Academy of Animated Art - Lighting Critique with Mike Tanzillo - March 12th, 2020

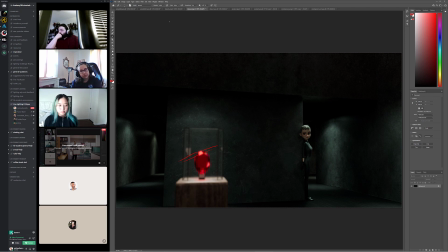[16:34]
because, and I was thinking about it in terms of like, because at first I was like, maybe if the audience had already been introduced to this thing, it's like totally fine because we already know what it is that she's going for. But I actually kind of like the idea that we haven't been introduced to it yet, and it allows like a
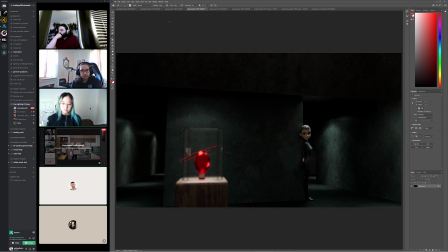[16:52]
bit of a slow reveal of it, which is interesting because it's like ooh, what is this thing? Like ooh, especially when it, yeah. Yeah, we'll see. Thanks though. Yeah, there is a possibility too that you could add.
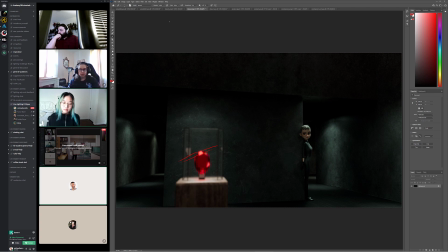[17:10]
I always think about this. So like whenever you are introducing like a sword or a knife or something that could be dangerous, you can put like a little speck thing down the edge of it to really illustrate that it's sharp. But you can also do it on a diamond too, where it's like where it comes into focus and all of a sudden there's just like a little fling.
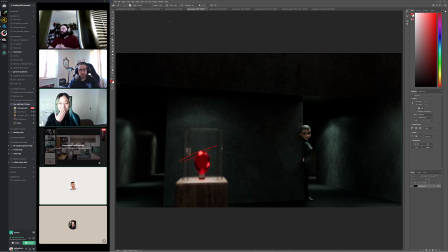[17:27]
Like I don't know, a bing. Like I don't know the right sound effect for it, but yeah, that was a good sound. Thanks. How? The how is you move something, so you create a pass where it's like you get something reflective to kind of move through that,
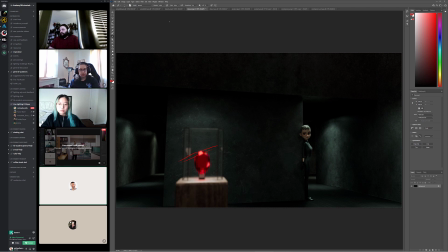[17:45]
and that'll create the motion, and then you can use that highlighted value in the comp to glow it up and blur and bloom it a little bit, and then like that kind of like glowy brightness thing will move along.
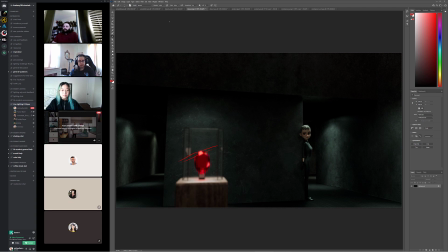[18:01]
That's how I would do it anyway. So, all right. Let's go.
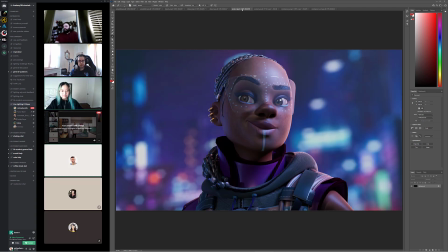[18:06]
We'll hop over to Jordan's. So Jordan introduced the goggles back again, and he was iterating between these two versions with a little bit less and more light on the hair.
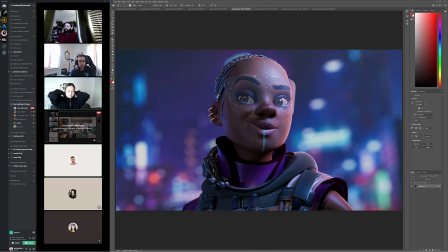[18:21]
And I think I like where your head's at because this does feel like a little bit too much, but I think this feels like a little bit too little for me. So I think splitting the difference would be good. And the clear glasses look cool. I just want to read a little bit more of the edge.
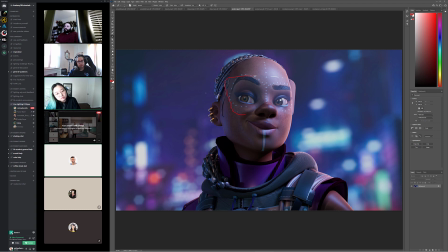[18:39]
So if you can get a little bit more of the like magenta purple color, like to kind of like pretend like it's just hitting the, because there's, when you have like, if you had glass like that, there'd be a little bit of thickness on the side. I realize, here, let me share my thing, because I'm doing this without you guys being able to see it.
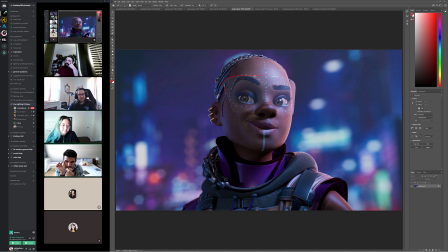[18:58]
There's like glass and then there's like a little bit of thing on the side, right? And then you'd be able to, because there's enough of a normal there to get like a little bit of light on the edge, and that would really allow us to kind of read that profile a little bit. I'm fine
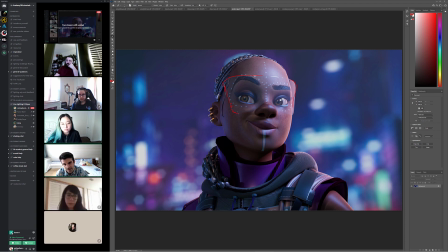[19:16]
losing it more on this side, but I think on this side it would be nice to get a little bit there, just so we can feel the separation from the face. Garment's looking good. Skin's looking a lot better. Yeah, maybe just a little more bump in the skin.
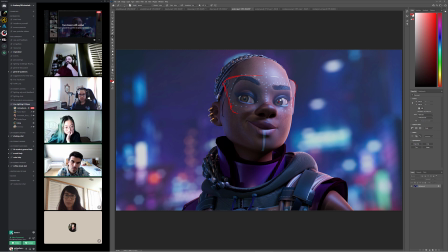[19:36]
And then eyeing wise, you want to put them over here, both of them on the screen right side, because that's where the key light's coming in. And then I would try and get a little more speck along the jawline down here, to allow that to separate a little bit more from the neck.
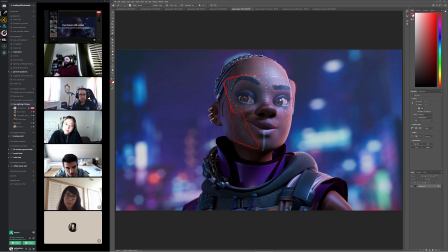[19:53]
And because like right in here we could use a little bit more speckiness too, and that would do that. maybe a touch more bounce under the nose, because that bottom part of the nose is getting a little dark. But other than that, I like the earrings look really good.
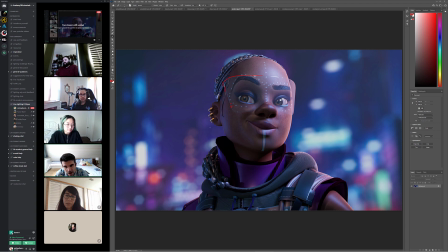[20:14]
Like that like value of gold is really kind of hard to achieve, and then like that amount of specular variation is what I would call that. Like we got a little bit of blue reflection, a little bit of this, a little bit of that, and like it feels very, very natural.
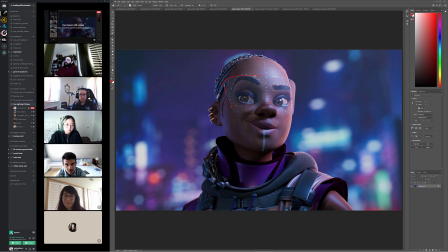[20:32]
Out of focus background helps. I wonder too if we can get, because these are kind of bright back here. I mean, try and get a little, like use a little light wrap if you're in, I don't know if you're in Nuke.